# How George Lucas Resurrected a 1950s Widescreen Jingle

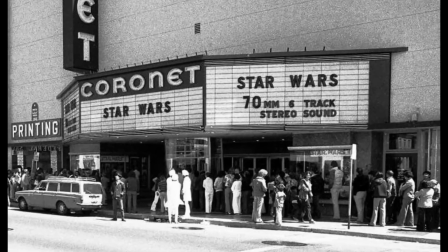0:00 Hi there. I'm going to talk about the very best part of the original Star Wars.
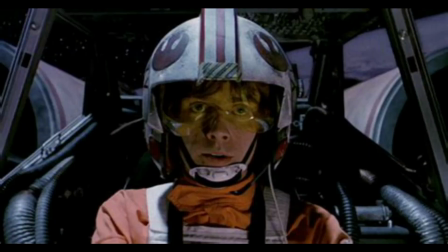0:04 It's not this, or even this. It's the first four shots in the film.
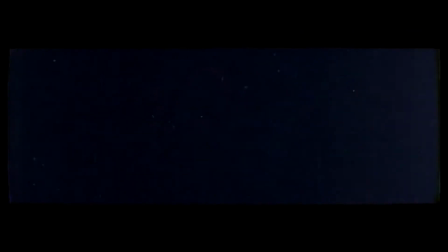0:10 The very first four at the very beginning. Here's Star Wars on film from 1977. First we get the 20th Century Fox fanfare and searchlight animation, and then the Lucasfilm Limited title card.
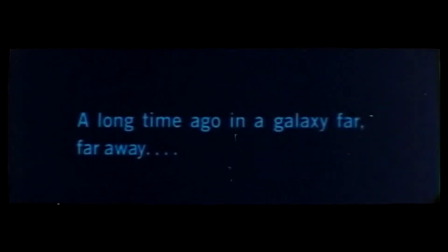0:29 This fades to silence and darkness, and then the note about the galaxy far, far away. And finally, this.
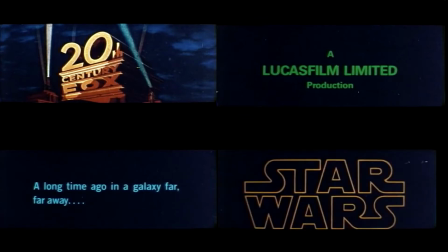0:41 1, 2, 3, 4. This sequence builds anticipation and opens every Star Wars movie.
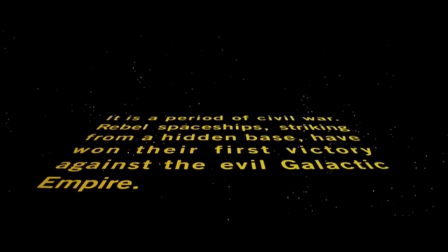0:48 Well, nearly. It sets the scene for the famous story crawls and reflects some Hollywood history that you probably aren't even aware of.
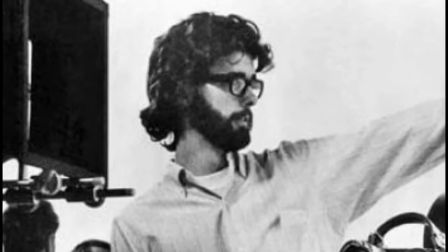0:55 So, what are we looking at here? George Lucas had his own production company, Lucasfilm, which produced Star Wars.
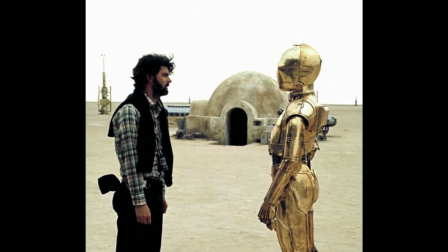1:02 Lucasfilm had a distribution deal with 20th Century Fox, a company with a much longer history in American cinema.
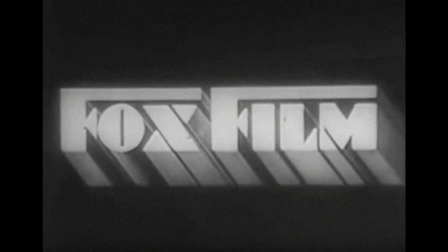1:08 It was formed out of a 1935 merger between Fox Films and upstart 20th Century Pictures.
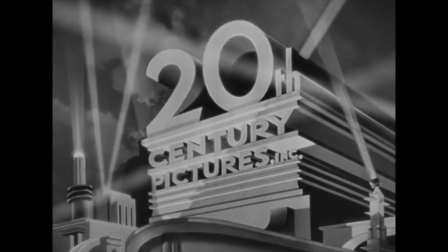1:13 That famous animated searchlight logo came from 20th Century Pictures, and so did the fanfare, the short piece of music that accompanies the logo.
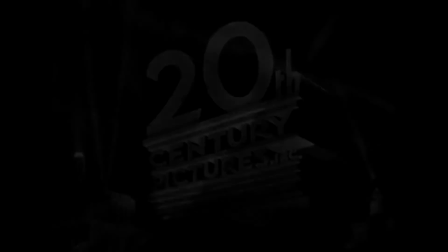1:20 The fanfare had been created in 1933 by studio composer Alfred Newman. This Alfred Newman, not this one.
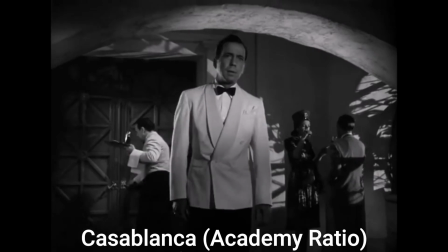1:27 Anyway, until the 1950s, movies were made in what's called Academy ratio, which is about 4:3.
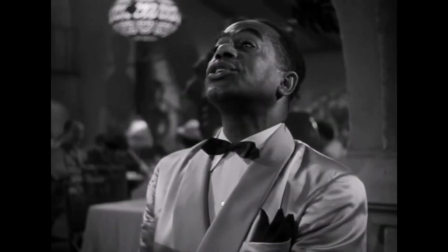1:33 This is the same as the traditional television aspect ratio.
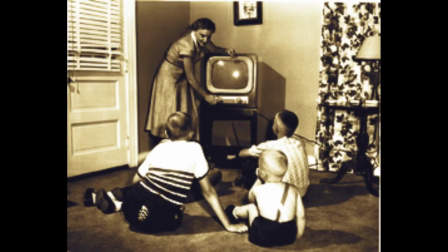1:36 By the 1950s, though, with ticket sales flagging and audiences staying home to watch TV, movie studios needed something different to get people to theaters.
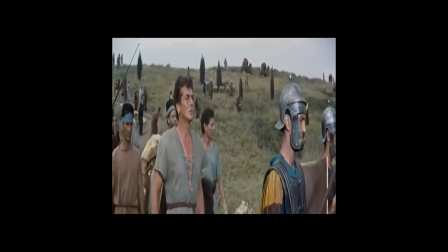1:44 Enter widescreen. Fox came up with a system that used anamorphic lenses to stretch the picture to twice the normal width while keeping the same height.
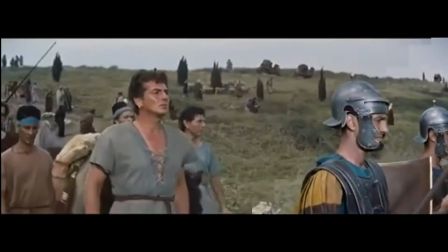1:53 They named their technology CINEMASCOPE, and it debuted in 1953 with a film called The Robe.
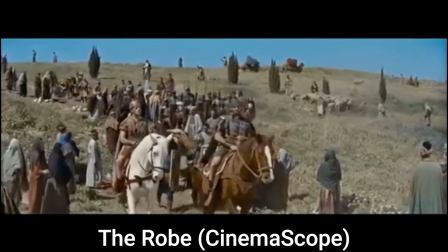1:58 Widescreen was a big deal, and Fox branded CINEMASCOPE using a title card after the Fox logo.
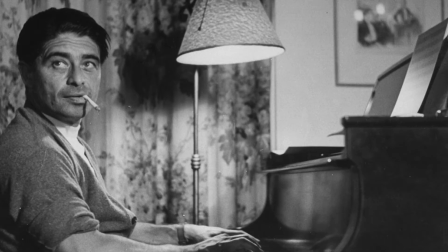2:03 Here's the one for The Robe. They also asked Alfred Newman, remember him, who was still around, to create some additional music to play during the CINEMASCOPE branding.
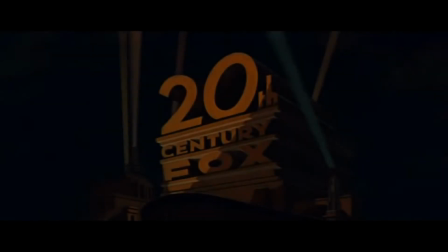2:11 He added on to his 20-year-old ditty, and this extra bit is referred to as the CINEMASCOPE extension.
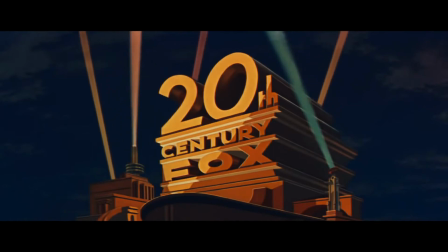2:17 It showed up for the first time in 1954, and you already know it, it's the part that sounds like this.
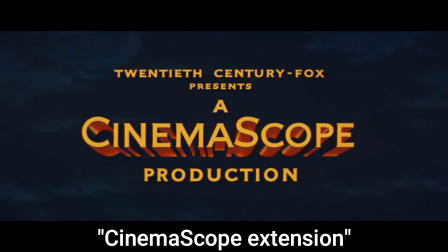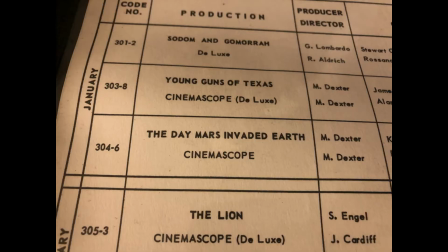2:31 So now Fox has the fanfare and the CINEMASCOPE extension, which they used for the next 12 or 13 years in front of their productions. By the late 1960s,
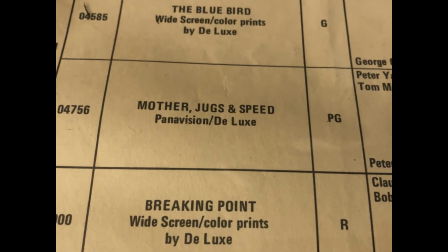2:39 though, widescreen is ubiquitous, and the CINEMASCOPE technology has been superseded by PANAVISION and other improved standards,
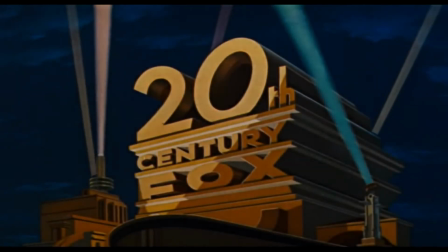2:45 so Fox stops using the branding. They also stopped playing the musical extension to the fanfare, which mostly returns to its earlier short form.
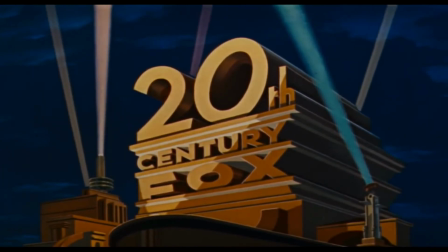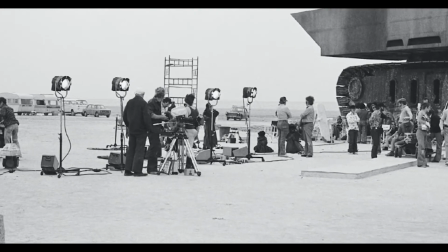3:00 By the time Star Wars rolls around 10 years later, the CINEMASCOPE brand and the musical extension are all but forgotten.
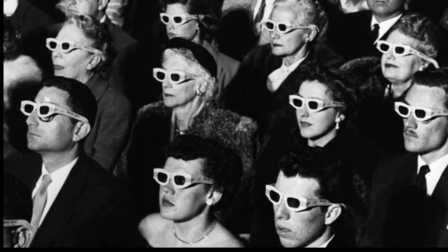3:06 But George Lucas grew up watching movies in the 1950s, and his new sci-fi film has a bit of an intentional retro feel to it.
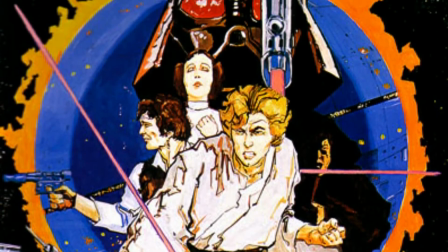3:13 He asks Fox if he can use the full version of the fanfare, including that old extension, and they say, sure, go ahead.
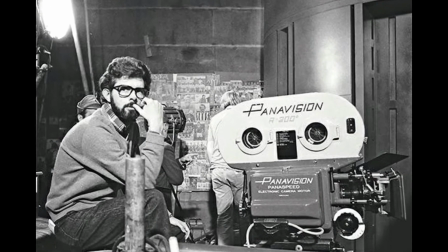3:20 Lucas is shooting in Panavision, not CINEMASCOPE, and he doesn't need to brand the idea of widescreen anyway,
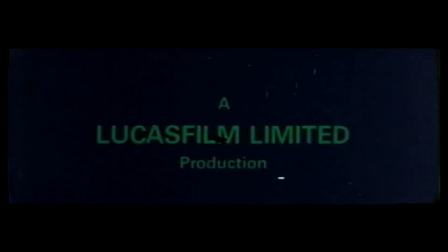3:26 so he uses the extension cue to show his Lucasfilm credit, which looks like this. Lucas's epic space opera now has a sort of Easter egg in its opening, an intentional Hollywood throwback, a nod to the 1950s.
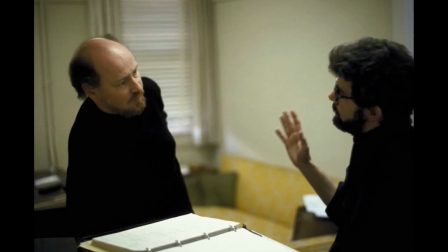3:39 Lucas talks to John Williams, the composer he's working with.
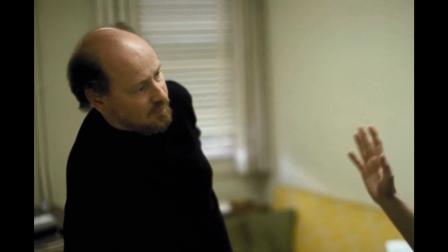3:43 Williams has just done Jaws and Close Encounters of the Third Kind with Spielberg, and in addition to Star Wars,
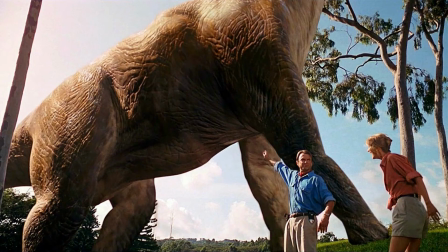3:49 will go on to do Superman, E.T., Indiana Jones, Jurassic Park, and I can't even keep track of them all.
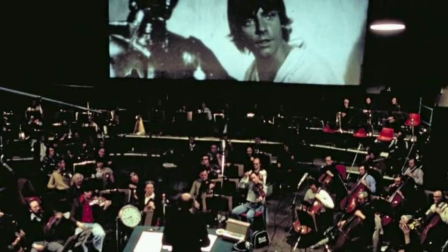3:55 Anyway, Williams was planning to do a big brass fanfare to kick off Star Wars, and likes the idea of playing off the Fox fanfare.